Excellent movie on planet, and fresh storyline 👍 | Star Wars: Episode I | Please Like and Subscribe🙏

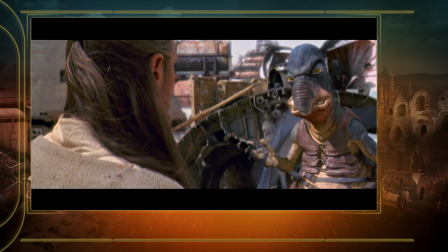2096s Mind tricks don't work on me. Only money.
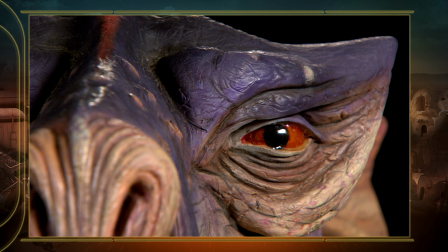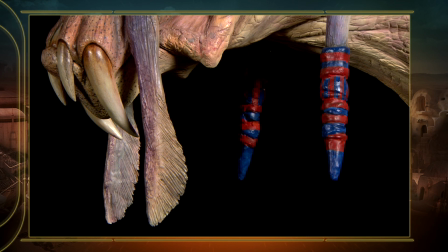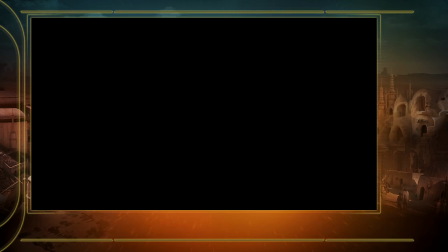George came to one of our mini art meetings and said, one of the main pod racers is not a very nice person, and he walks on his hands and drives with his feet, and he's small because he has to fit into the pod racers.
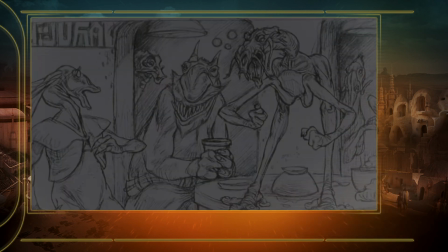2172s
That was my assignment. Okay. The week before, George had just signed off on Jar Jar.
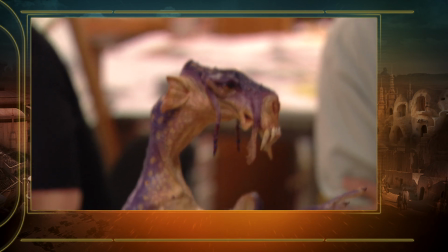2178s
I was so happy I went home and had a party. A purple Sebulba. The fun thing was Jar Jar took a year and a half, and I came up with this idea.
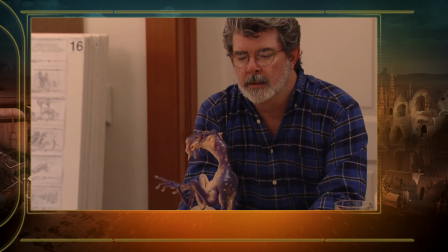2187s
George liked it immediately. An afternoon's work. It's good to me. That afternoon, he signed off on it.
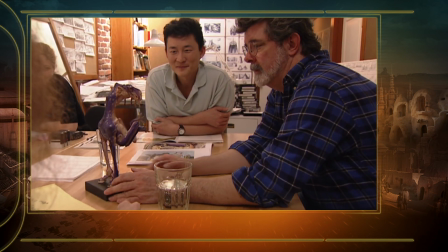2193s
I was so happy. He's great. He's going to be one of the great characters. He's going to rival Jabba the Hutt.
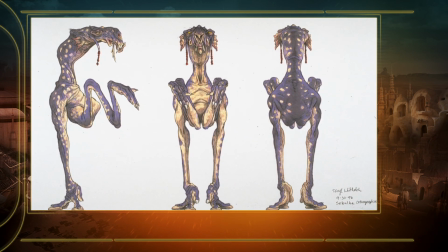2198s
It was weird. It was the face that was really difficult to interpret from the drawing. because you can have a front view and a side view, and that's pretty much all you need.
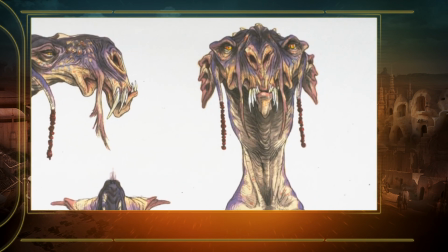2209s
But it had so many intricate changes in its face that it really was difficult to figure out, does this go in, does that go out, whatever.
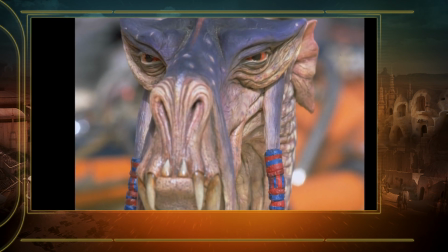2217s
I thought to myself, what animal is almost always grumpy, or it seems to be grumpy?
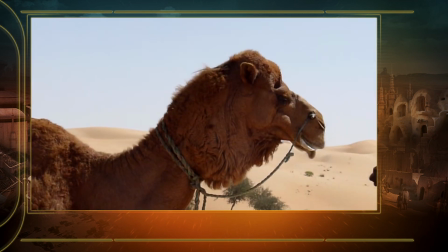2223s
I thought, I know, camels. His face and his neck, you look at him, that's a camel.
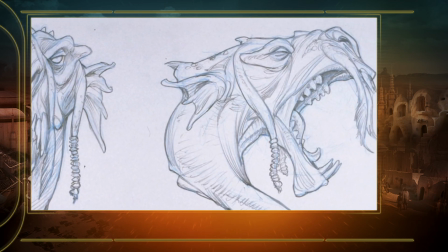2232s
You start off with the basic camel head and stick on some kind of gnarly teeth and pointy things.
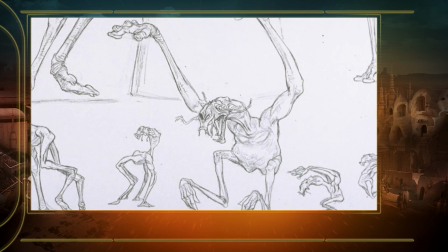2239s
I always call these things pointy things. People have different hairstyles and such, and of course he doesn't have any hair, but he does have skin.
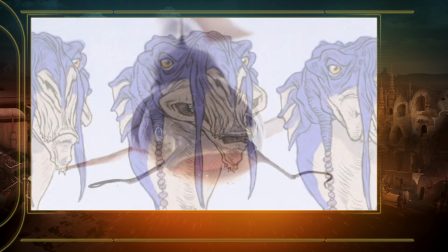2245s
And so I thought, okay, I'll look at catfish. So that kind of gave him a dreadlock, a kind of a hairstyle, kind of a fashion.
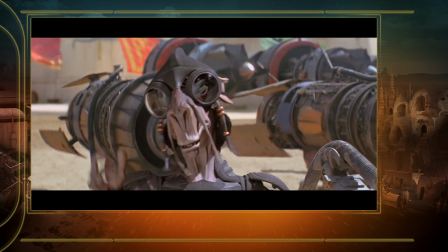2251s
He'd move his head, and then just a second later you'd see dreadlocks moving. That would be a neat effect on screen.
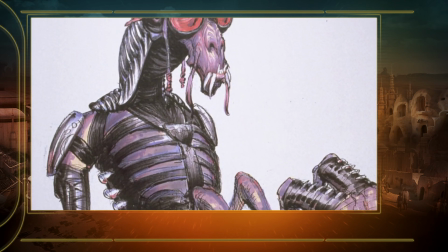2256s
So anything you can think of that could add just a little extra something to a character that's on screen, you add.
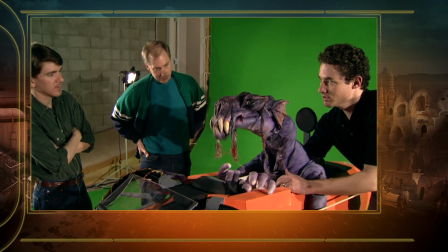2262s
Initially I had him with longer teeth, but it was harder to make him talk, so we had to reduce those a little bit.
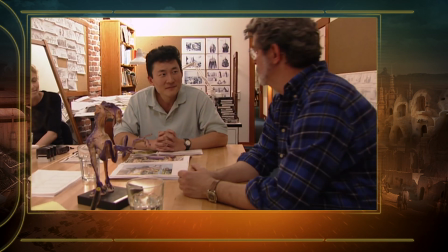2269s
The fact that he can walk in both hands is the eerie part of this.
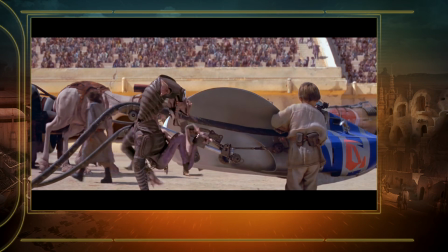2276s
Bipedally, he could kind of move sort of like a chicken, because his elbows would act as the backward-facing ankle that a chicken would use.
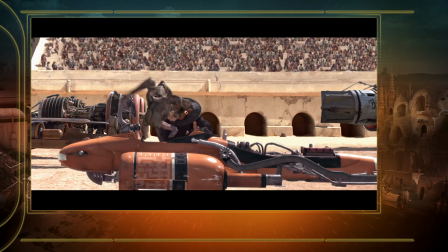2283s
Where he's leaping into, say, a pod racer, then you have to think of more like a jumping spider.
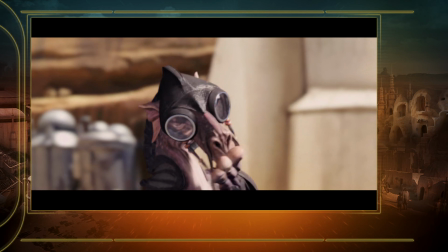2287s
A little bit of spider, a little bit of chicken. And he's painted kind of like a purple Easter egg.
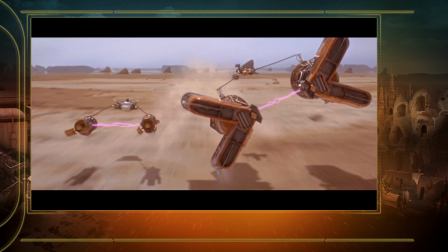2295s
When Sebulba and Anakin were at the end of the race and Sebulba's motors take off and then he goes tumbling, that actually was a model that actually tumbles and skids, and then at the very end jumps up and stops.
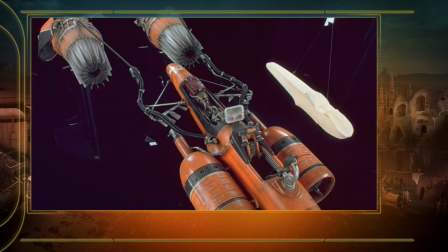2308s
The camera operator said, well, hey, why don't we just screw a piece of wood in there so it hits something? They put bungee cords and then launched it, and that's what you see in the movie, and it just slides along and boom, hits that thing.